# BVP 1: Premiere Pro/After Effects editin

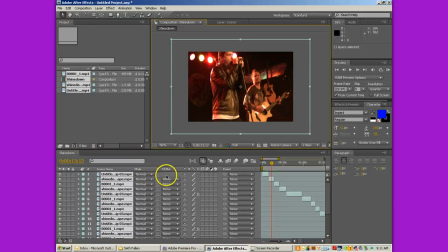(4:09)
You know, for example, this one's a little bit red. So I'm going to introduce you to my friend Color Correction.
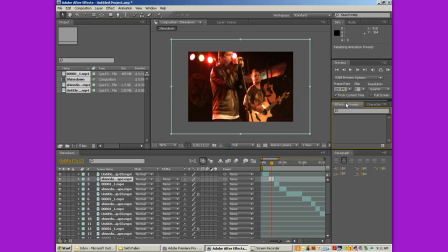(4:15)
Go to Effects and Presets, let that load up. Now what you're trying to do is trying to get the same look throughout all the clips. Now was shot with 3 cameras in 3 separate locations,
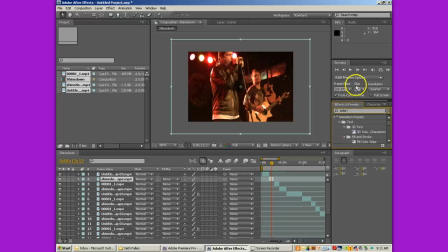(4:30)
and it doesn't look good when you have 3 separate colors. So color correction, and I'm going to use curves is what I need to use, curves. Now curves can get crazy on you if you don't really know what you're doing. But you guys are going to be good and know what you're doing here in just a moment.
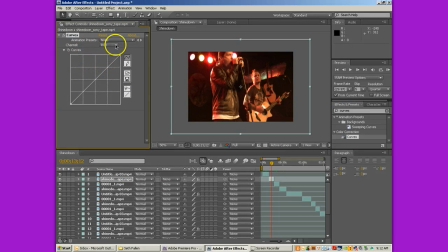(4:47)
I'm going to drag that right there on top of that layer, and it gives me this here. Now curves, basically you can adjust the red, green, and blue, the RGB of every video layer. So what I'm going to do is I'm going to click here on this channel. going to go to red. I'm just going to drop the reds a little bit.
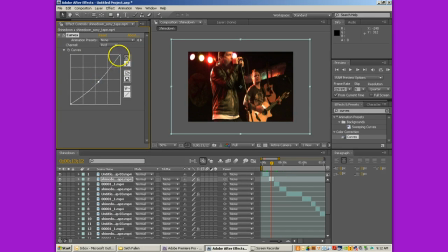(5:06)
And as you see, it kind of got rid of some of that red. I'll bring a little bit more out, fill his jacket a little bit more, just bring the whole level down. And I'm going to now copy this curves, Control C. I'm going to go to every shine down tape, holding down Control.
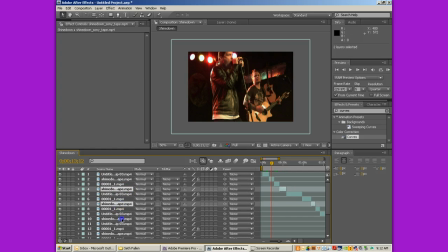Because again, they were all shot on the same camera. So I'm going to now hit Control V. And if I go to any of these layers,
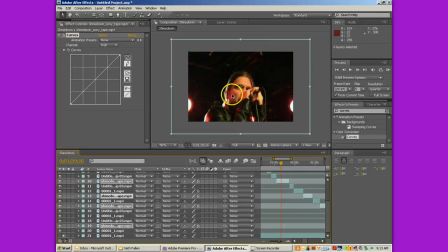(5:42)
so right here, it's going to have a cleaned up, got a little bit of green in there. I'm not too worried about that. It looks a little, you know, it looks like the red's been pulled out a little bit, which is fine. So now I'm going to go up here to the next clip.
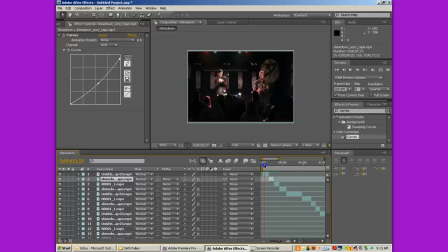(6:02)
I'll go to clip 3 here, and that one looks okay. It's a little white. This one's a little dark, so I'm going to go here. I'm going to do brightness and contrast. Drop that right on there.
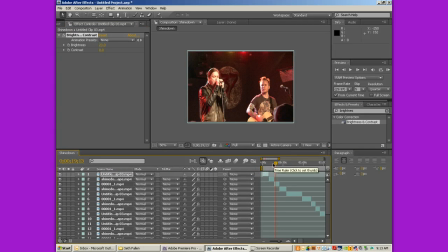(6:17)
Push the brightness a little bit so that it looks more similar to these two. Okay, so again, copy brightness and contrast. And go find all the untitleds.
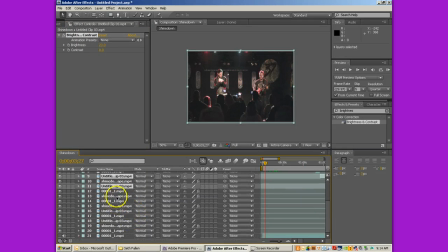Hit Control V, and now they're all set. Now I'm going to save my work because I haven't done it yet.
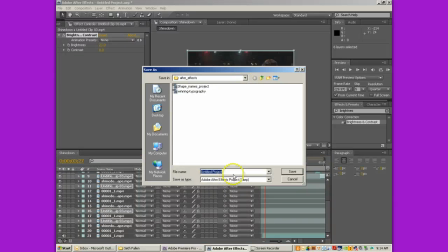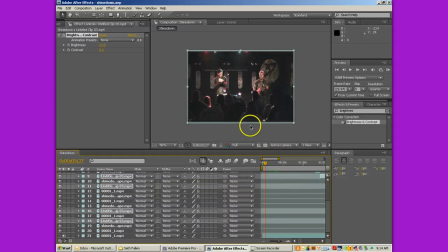(6:54)
All right, so now we've got everything squared away. Everything, you know, it looks as good and balanced as it can at this point. And again, you could spend hours and hours and days working on making sure that these things look the way we think that they should.
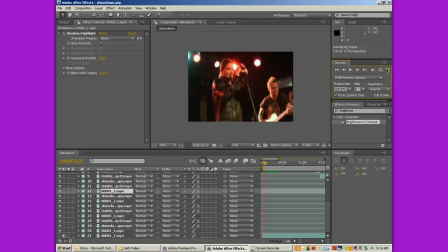(7:10)
And that's what an editor would do. An editor would go through and try to balance out these shots and make them all look very similar, if not look identically the same. So what you have now, you have all of those edits done. Going to go in and do the whole music video thing. Shine down.
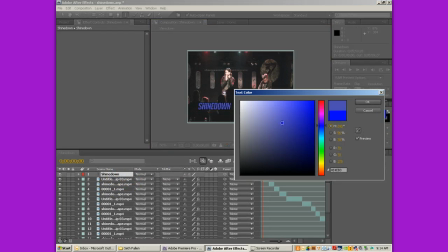(7:31)
Double click it to be able to adjust the text color, the font color there, and change that font.
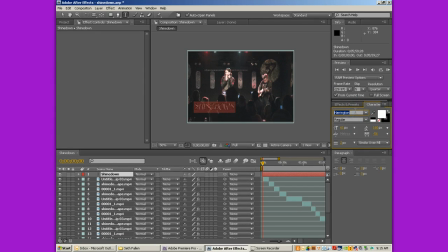(7:38)
I don't like that it's got the... Now notice when I went from the big bold impact font to Harrington how hard it became to see. When you're doing video, you have to make sure that you have a bold font. You can't get too cute with the font and make it real skinny and just,
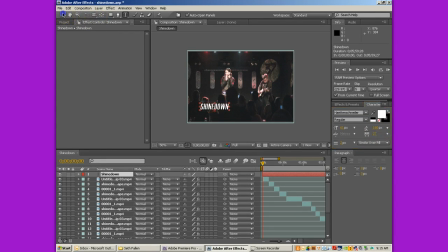(7:56)
you know, ugly and not bold, because if it's not bold, you're not going to see much of it. So there's shine down. Now I'm going to, because I want to keep the font and all that the same, I'm going to hit Control D on that layer.
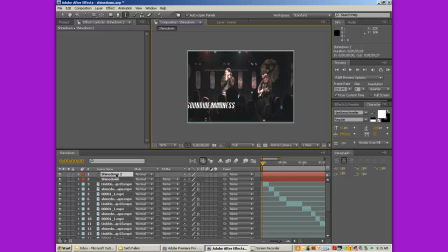(8:08)
And Sound of Madness. I'm going to click here, move that down a little bit, line it up. Make it look real good.